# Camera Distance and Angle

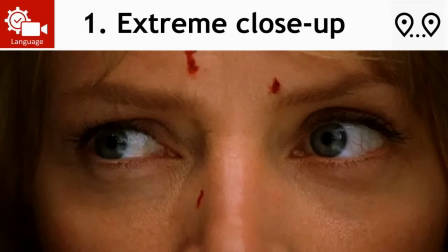(8:14)
If you imagine if this was from further away, we would see her whole face, and her face would then be smaller in the frame. So directors use extreme close-ups to really draw our attention to something. Imagine this was on the cinema screen, right? That's huge. So this would be like a really huge picture of just someone's eyes. And that's important, obviously.
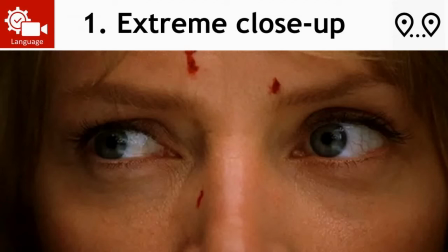(8:33)
They want us to notice this. So they do it to draw attention to things, and they also do it to create what we call a claustrophobic effect. And what I mean by that is that you feel like you don't really know what's going on.
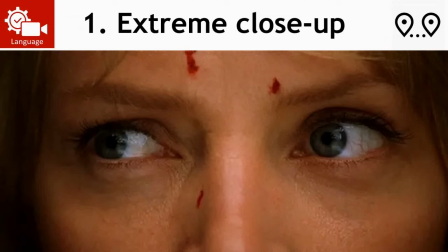(8:49)
You feel kind of like too focused in on her eyes, and you can't figure out like where she is or what's going on. You've only got this sort of tense look in her eyes and this blood on her face to get any clue about what's going on. And that can be quite disorientating for the viewer and make us like really need to see the next few shots to find out what's going on.
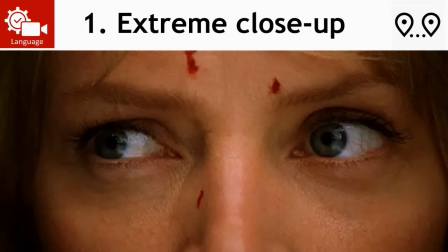(9:08)
And it can create this claustrophobic effect, like we're too close into them and we need to like get a bit further away so we can get a bit of context. You know, like you wouldn't stand that close to someone's face most of the time. So like you need a bit of distance to be able to feel like you know what's going on more.
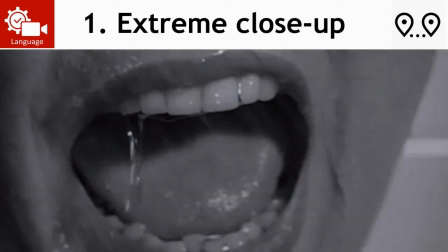(9:25)
So another example, remember, extreme close-ups only show part of the face, very, very close. This is the lady screaming in Psycho, so to draw attention to her shock and fear. And although we use people's faces as our examples, remember you can shoot anything.
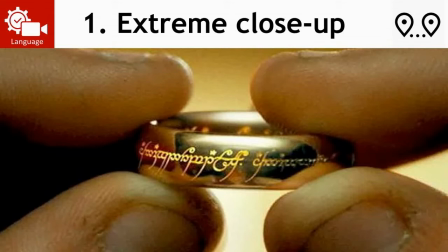(9:43)
It doesn't always have to be people that you're filming. So this is an example of an extreme close-up of an object, a tiny, tiny object taking up the whole screen. So it's had to be very, very close to the object to draw attention to that elf language on that ring in Lord of the Rings. So your kind of headline notes for extreme close-ups is they're very, very close.
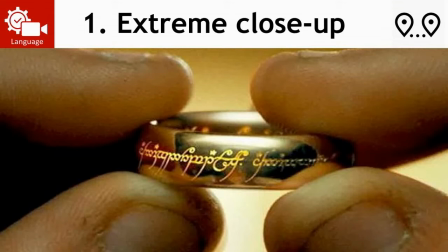(10:01)
They can be disorientating because they're so close, and they can have a claustrophobic effect. And if it's a person's face, then it will just show part of the face, like the mouth or the eyes.
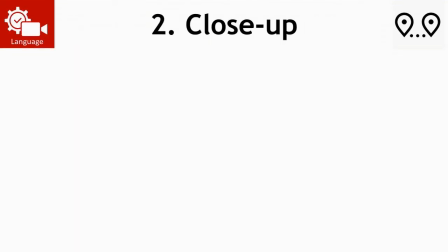(10:15)
So as the camera gets further away, we come to our second shot, which is a close-up. And if it's a person's face, this time it will be their whole face, right?
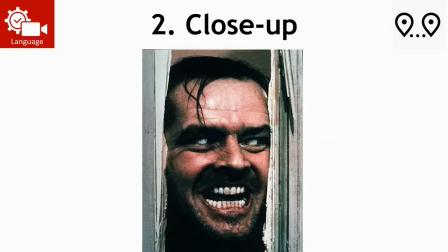(10:24)
So here's a scary looking dude from The Shining, and we can see his whole face in the shot. So that's still pretty close. Like, you wouldn't stand that close to someone, would you? Probably not.
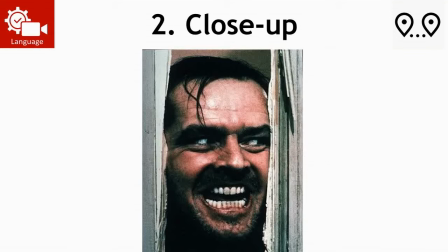(10:38)
So it's still pretty close. Their whole face takes up the whole screen. So we're not talking like, their waist up or anything like that. That's the next one. Close up is the face. And directors use that to draw attention to people's emotions or to draw attention to people's reactions to things.
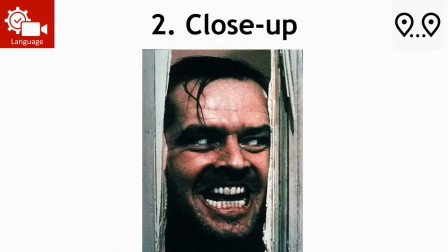(10:56)
So this one is obviously a close up to show how scary he looks, his big snarling mouth and his crazy eyes. And he is on a rampage. If you've not seen The Shining, he's a scary guy. So this close up is a famous one, and it's used to show that he has properly lost the plot and he's on a rampage.
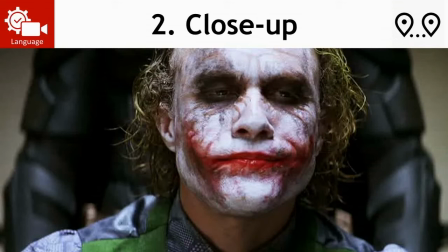(11:14)
Another close up here, you can see his face takes up pretty much the whole screen. It's a wider angle lens, so you've seen a bit more either side of him, but certainly his face is the focus. There's the Joker. So again, we're being drawn attention to, actually that's two kind of crazy guys I've put as my examples,
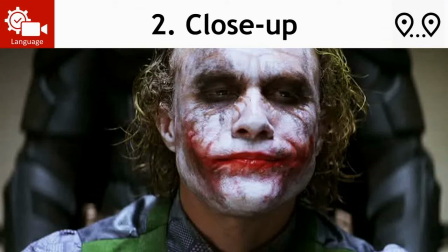(11:32)
but drawn attention to his messy makeup and his scars and his bedraggled hair and things like that, and you're just a bit disconcerted by how kind of funny looking he is. And remember, it doesn't always have to be people.
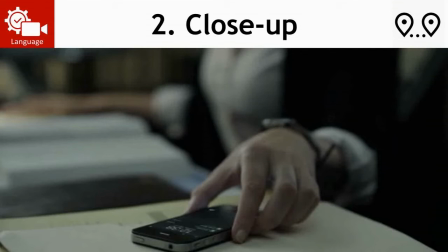(11:46)
So a close-up of a phone lighting up with a text and someone grabbing it makes that seem like an important action. So if I'm going to do a close-up, right, I want my audience to know that whatever I'm shooting in that close-up is important.
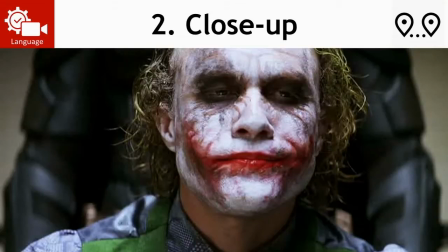(11:58)
So if it's a person's face, it's either their emotions or their appearance that I want to draw attention to, or maybe their reaction to something.
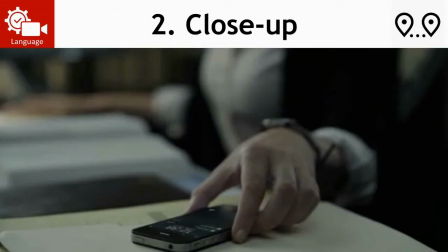(12:06)
And if it's an object, that's probably going to be an important part of my plot. So this phone going off in this movie is likely to be important.
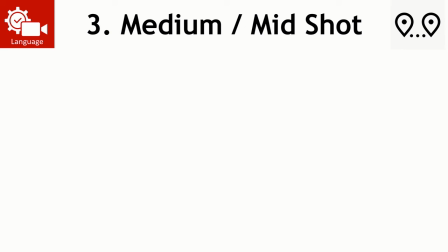(12:15)
Going further back from a close-up is what we call a medium shot or a mid shot.